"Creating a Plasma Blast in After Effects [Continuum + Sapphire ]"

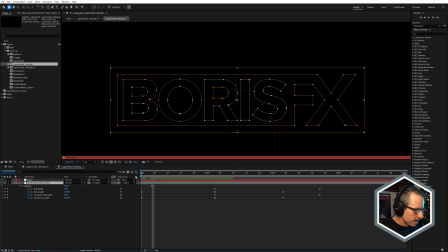So we've got bolt width and bolt length. So bolt width is set to 5, and there's also secondary as well. So we don't want to see it at first. We want the explosion to happen, and then we want that, pulse explosion to affect the logo and, infuse it with electricity, I guess.
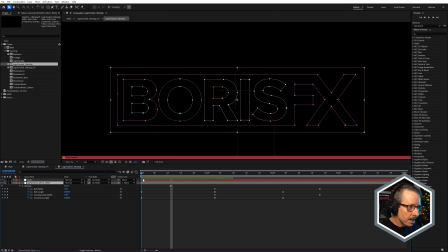So the explosion happens, and then the bolts start to grow with the bolt length from 0.
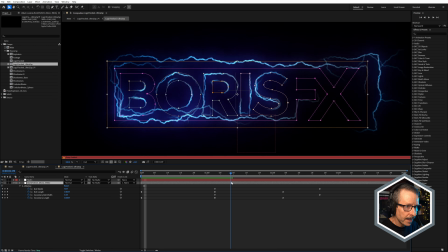So they grow as they're looping around that logo. And once the explosion starts to diffuse, the electricity hangs around for a moment, and then thanks to bolt width keyframes, it just fades out.
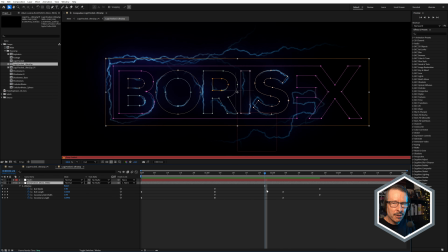I thought it fading out was better. I don't think it looks very good to animate the length in, then out to 0 again. Now, a little bit of animation down is good to about 0.3 here or something, but not completely down to 0 because it just looked a bit weird.
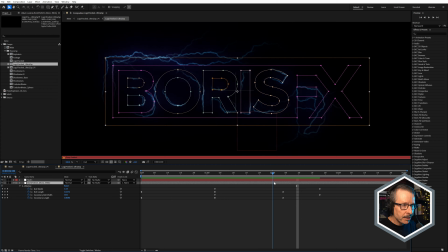So animating the bolt width, just having them fade out like that, I thought was a little more effective. I love UltraZap, and it looks particularly good on logos. So that's the logo tracked UltraZap.
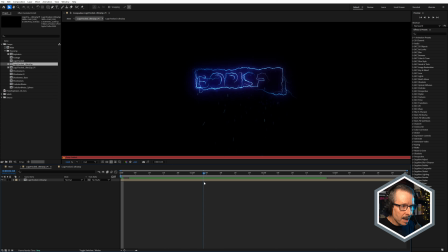So I created that and I pre-rendered it, and then in the UltraZap PI comp, you can see I've used particle illusion.
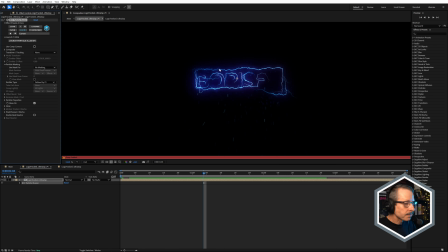And if we just open up particle illusion, which of course is available in Continuum and as a standalone.
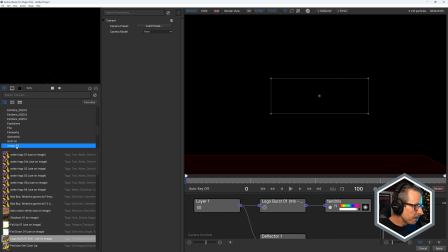Here what I've used is this image effects preset. This is logo burst. I've used this before in tutorials where you can use a logo and have it turn into particles and explode.
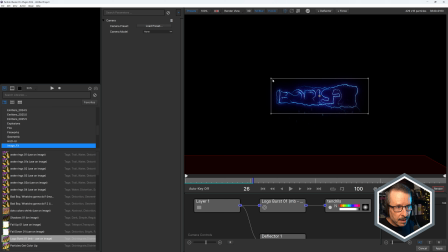And the trick with this is to make sure that your emitter is only around the size or slightly larger than the actual logo. Otherwise, you're going to have all of these extra particles on the outside. Even though they're black, they're still going to slow down your render.
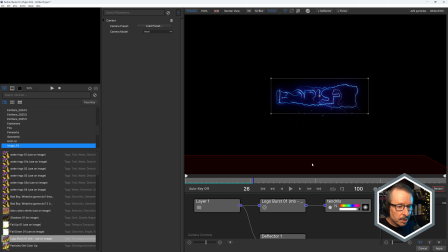So keep that nice and tight. And turn off the motion blur there. And you can see down here, just move down a little bit.
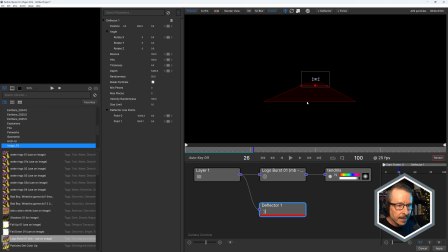I've used a deflector. There it is there, the deflector. And just by clicking on plus deflector, and I'm just going to use my spacebar and my hand tool. As the particles fall down, they hit, just to zoom in here a bit,
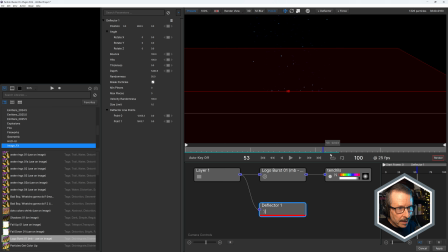they hit the deflector and they bounce up and break up like that. So I've just moved the deflector into a place that kind of matches the floor just by eyeballing it. And you can see with the deflector, you can have it have them move more randomly by adjusting the randomness.
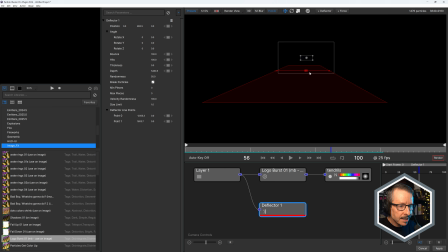You can have them break as they hit the deflector. So it's pretty flexible and it can look, quite convincing.
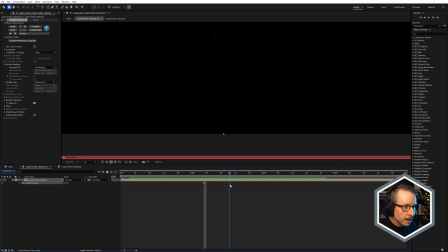And with a bit of motion blur, as they fall down, you can see they bounce like that, which is really nice.
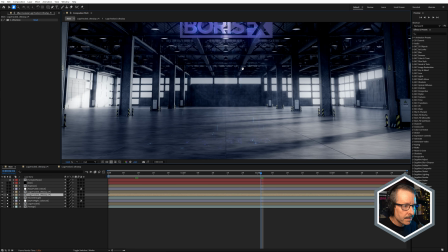If we come back to the main comp, so we've got the logo fading in.
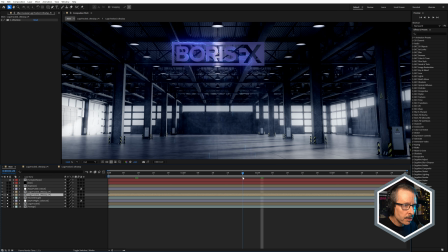You can also see the color link there as well, but look at that in a moment. And we've got the particles falling down and bouncing off the floor.
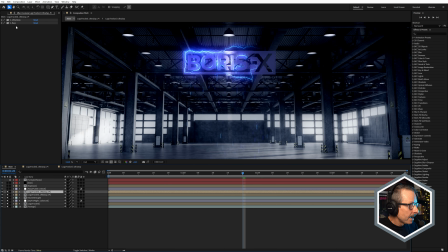I did duplicate it just to brighten it up a little bit. And to the second one, I've used a bit of Ultra Glow and Sapphire rays.
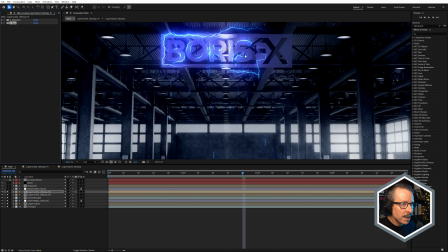Not too much rays. I think if you use too much rays, it can look a little fake. But it's nice to have just a little bit of rays.
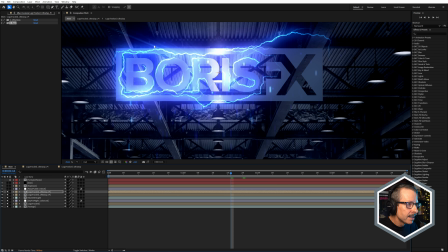You can see they're just sort of shooting off there, just in the brightest areas.
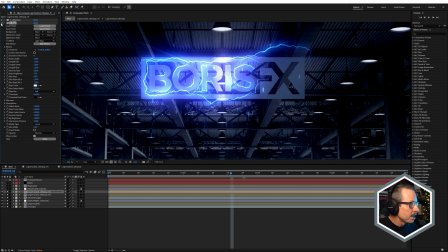Of course, with Sapphire rays, you can adjust the threshold. And, if I bring that right up, or right down, sorry, you get, way too much.
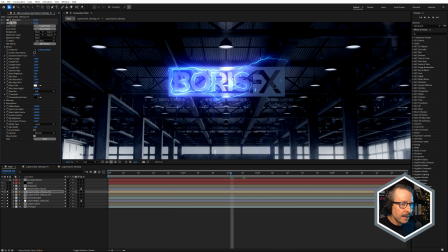That's what we want to avoid. And we're getting that, bit of brightness from the light there, which is still fine.
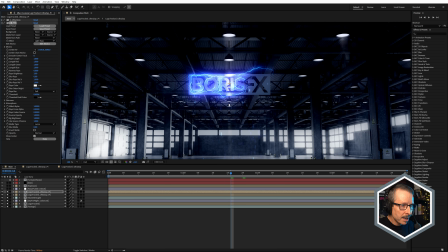I think that looks nice with that bit of brightness coming down from that volumetric light.